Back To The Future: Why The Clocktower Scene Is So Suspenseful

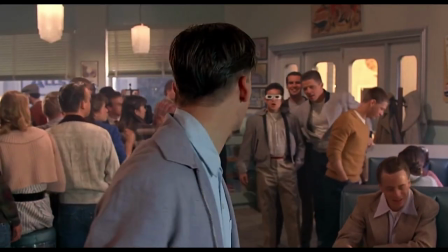Obstacles create drama because they prevent characters from attaining their goals and if the stakes are high enough the tension can become almost unbearable
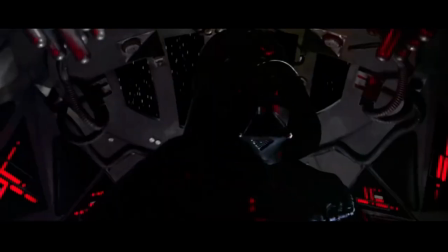in star wars luke's major obstacle in blowing up the death star is darth vader one of the most formidable obstacles of all time
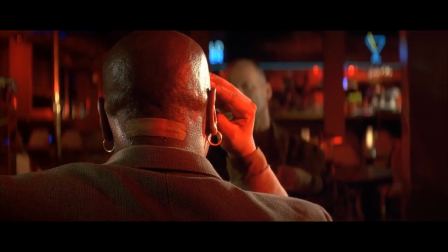in pulfection butch's obstacle is marcellus and his henchmen doc tearing
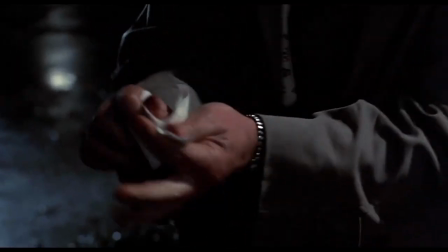up the letter is obstacle number one and notice the blaring wind causing
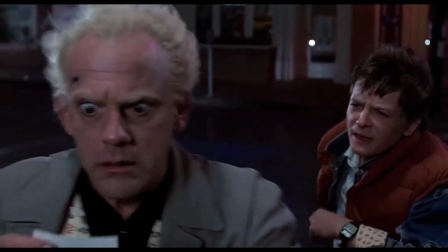the characters to shout this heightens the drama and tension even more and
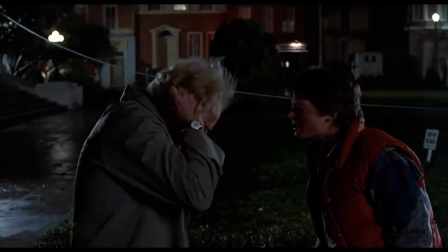before marty can tell doc what the letter was going to say a tree branch falls and disconnects
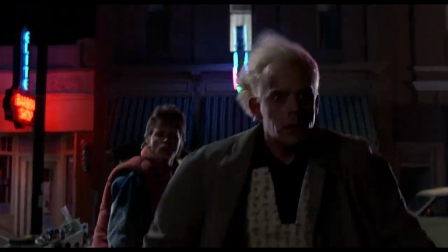a cable now the lightning bolt will be useless and marty won't be able to get back obstacle number two and since they only have a few minutes before the lightning
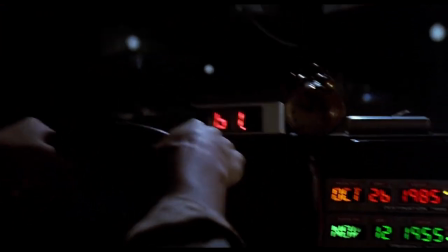bolt hits it creates an incredible amount of tension and suspense and the third obstacle is a brilliant little representation of the main narrative
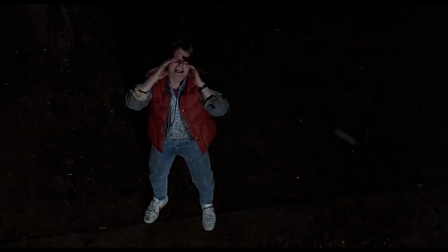problem the idea of time as the movie's main villain. Before Marty can finally tell Doc his future, the clock strikes,
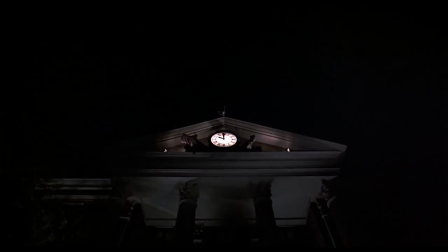causing a deafening noise, not only blocking Marty's efforts but creating another obstacle for Doc.
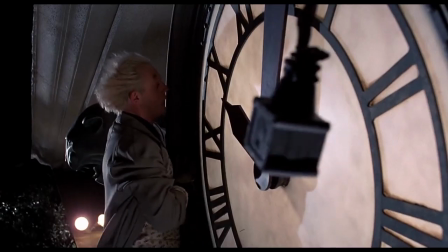And now, the car dies, creating a fourth obstacle. This is intercut with Doc's own obstacle as he struggles to get the cable reconnected.
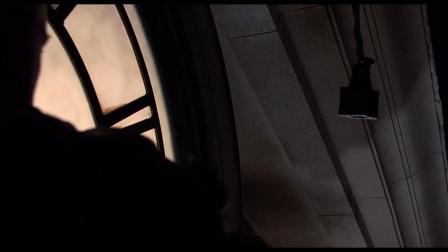The combination of these two obstacles creates an incredible amount of suspense and tension in the audience.
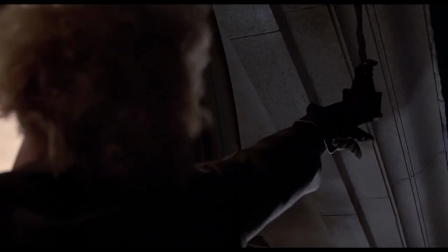I don't Don't know about you, but when I first saw this scene, I could barely contain myself. Then the alarm sounds.
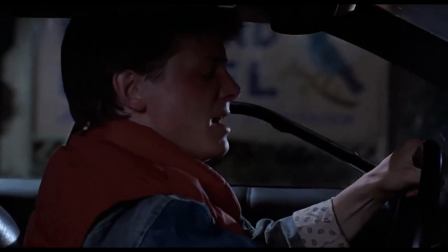Since we know the timing of this event has to be precise, it just adds more suspense to an already unbearably tense scene.
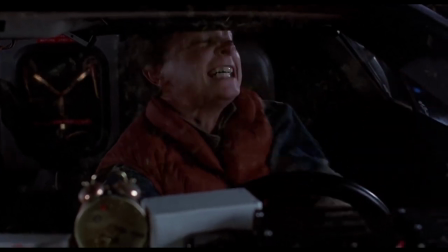Now, even if Marty gets the car started, he may not even make it to the cable in time.
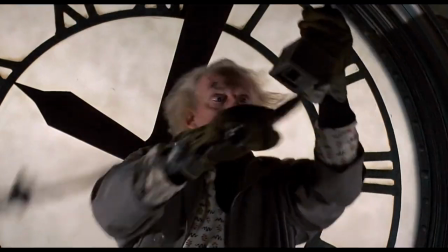Just as Doc finally gets hold of the loose cable, he can't connect it, because it's being blocked by the fallen tree branch.
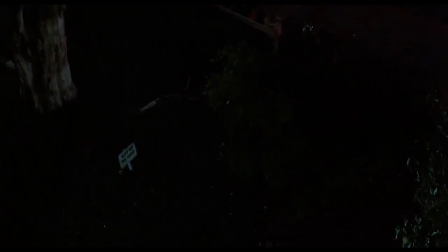Obstacle number five. Marty is on his way, but he can't connect the cable. Maybe if he pulls hard enough?
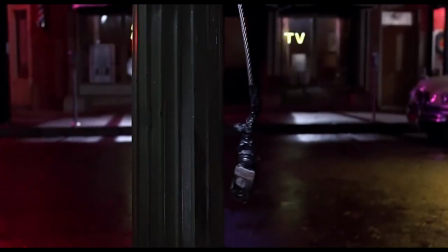Yeah, no. Obstacle number six.
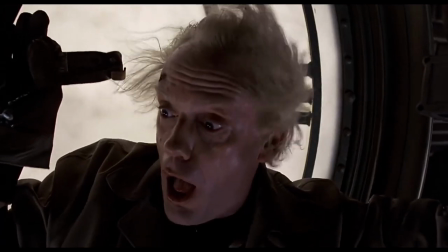Now, in order to connect the cable, Doc has to get downstairs in time, but Marty is almost there.
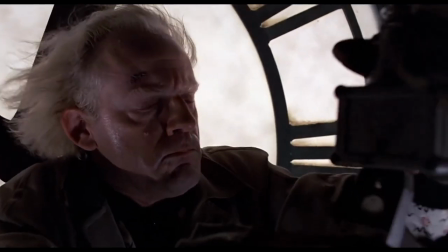The film creates yet another obstacle. Number seven. This one being time itself.
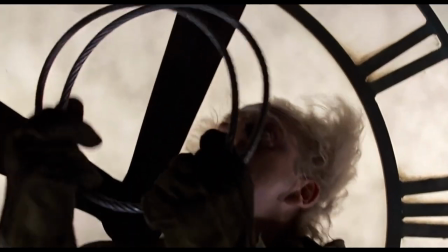Doc has no time. An apt development, considering the movie's theme.
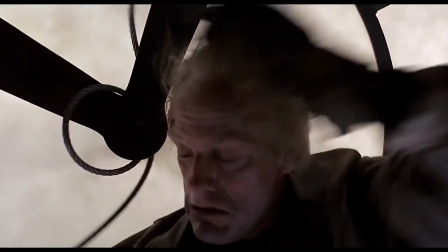and as marty gets closer and closer time continues to run out and doc must
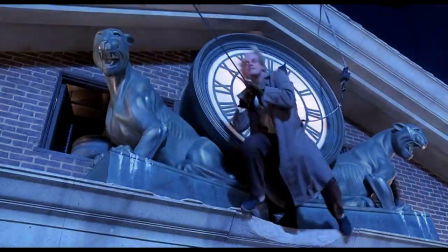do something and he does heroically risking his life for his friend
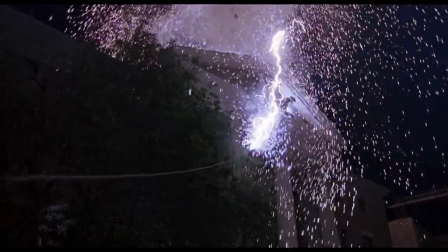and it works marty successfully goes back in time and the sequence comes
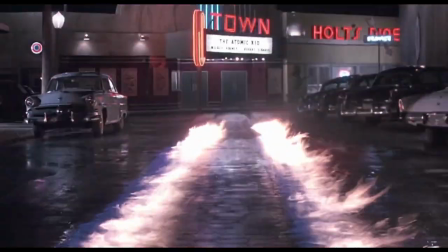to an end all the tension that was built up deflating and creating a wonderful
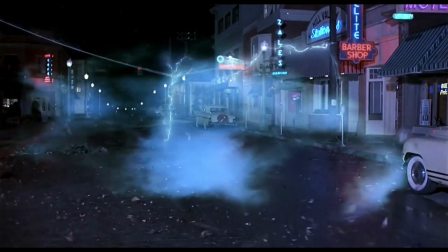sense of accomplishment fully fleshed out characters high stakes lots
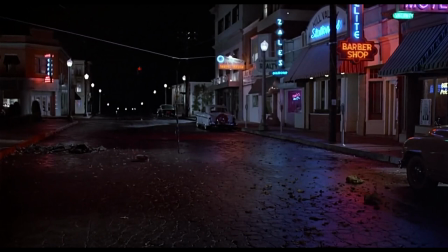of obstacles and some incredible eye candy back to the future is an absolute master class in screenwriting if you enjoyed this video consider hitting the
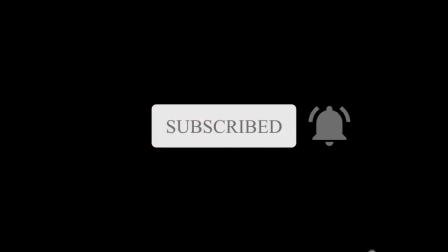like and subscribe button as i'll be posting more content in the future thanks for watching